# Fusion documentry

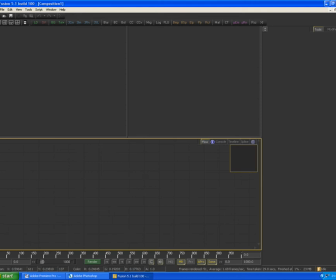0:00 Okay, so here we are in Fusion. What I'll do is I'll go through each rendered pass in this particular shot, shot number 27.
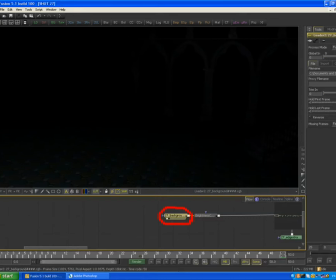0:08 With each node that I go on, it will be selected, so it will turn that pale yellow colour. And you can keep track of where I am through this at the bottom of the screen. Okay, so the first rendered pass I did would be the background.
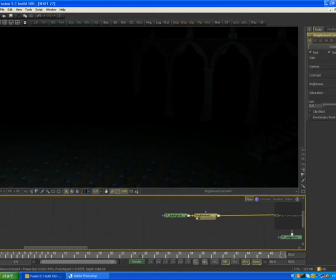0:21 I decided to use the brightness and contrast tool on this just to brighten it up a little bit to make it more visible to the camera.
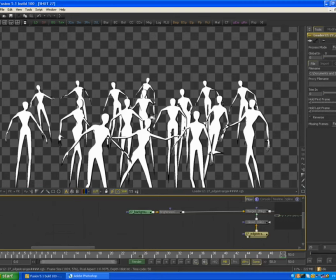0:28 The next render was the beginning of The Strangers. This is the first render that I did of them. This is straight from Max, where they're just plain white. You can see to the right that they are added with a luminosity layer, so just to add brightness to them.
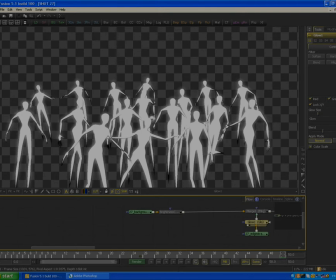0:47 And then their game was taken down, so in the final shot, this layer is quite see-through. so you can see through the creatures you can see through their arms and onto the background I
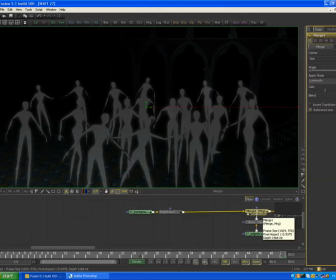1:01 added a glow to them to give the strangers their glow around the edge of their arms and legs and things so that will be visible through the other
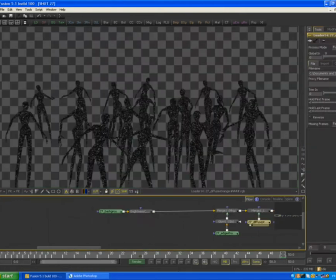1:09 layers I will put on top of the creatures next render I did was the second pattern that's on the creatures this is just a noise or a smoke map and applied to them as a text during max and rendered off
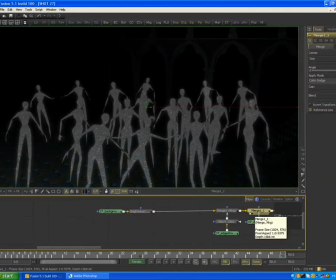1:23 what you're left with it was just to give them a little bit of variation so their texture wasn't so flat this is added with a color dodge tool so that it just lit up parts of the luminosity
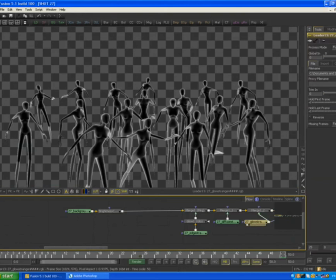1:40 layer which is underneath it next for strangers I and this is another render straight from max and then this layer is just to give them some shape
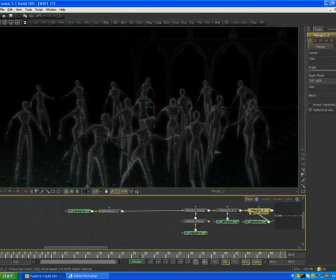1:51 given some form let you know where they're curved this layer was added on in a soft light so it just gave them that little final touch I then adjusted all of these yet layers using a color adjust
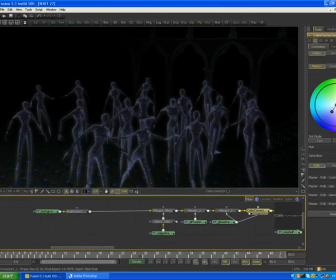2:07 or color correct tool I masked this off using one of the previous layers
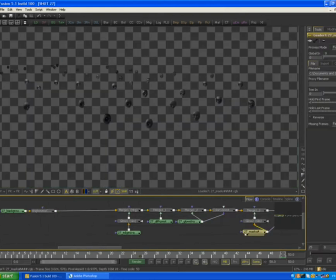2:13 next I rendered off a layer for their masks so this path has only got their masks visible to the camera I added a glow to their masks just
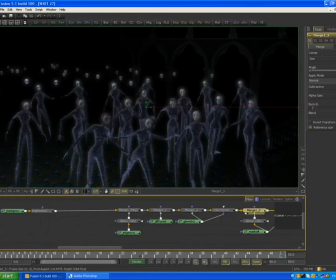2:25 and to make them all visible and to add make them look a bit more creepy and so that was the layer for background and the background creatures are finished so
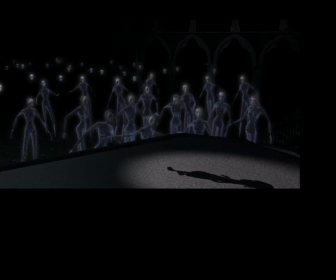2:42 next I rendered out the whole foreground just on one part so this includes
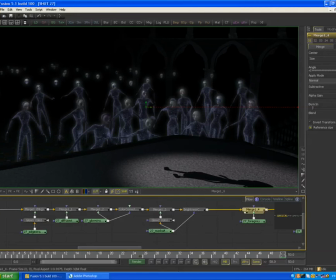2:47 the shadow for the girl because it's including this key light but the girl herself is still
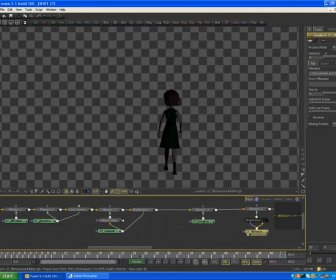2:51 invisible to the camera next I am rented out a fill light
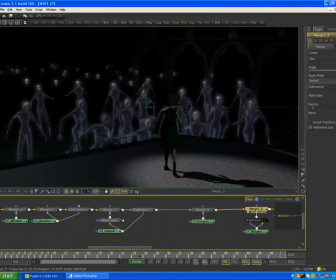2:56 and for the character so this just includes the character girl on
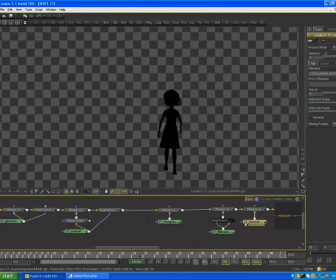3:01 her own with all the fill lights turned on Next, I rendered out a bounce light for the girl, so this is the girl lit from underneath.
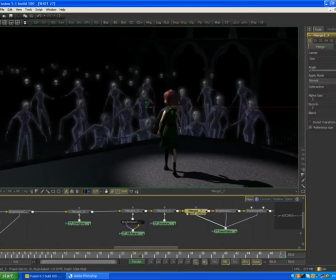3:09 Here you can see the main light for the girl, the key light, just lighting her from the front. I used a brightness contrast node to brighten up the little girl a little bit, just so that she fit better with the rest of the scene.
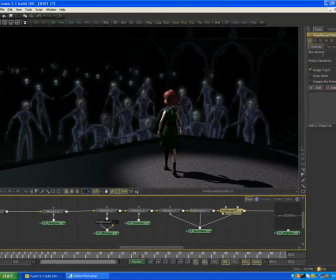3:22 And when you add all those to the background, this is the result. I added motion blur to the little girl using a motion blur node. I didn't need to add it to anything else in the shot, it was just for the little girl just to give her a little bit of blare when she's walking backwards.
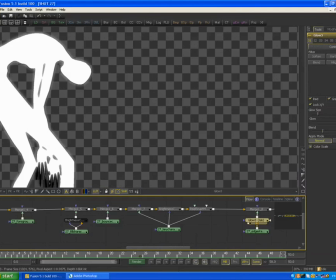3:37 I went through the same process as I did with the background creatures to create the foreground stranger who is on the stage behind the little girl.
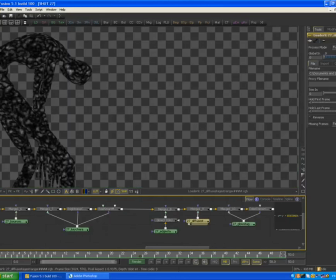3:45 So the white beginning and then the diffuse middle just to give it some breaking up of colour using a noise map from Max.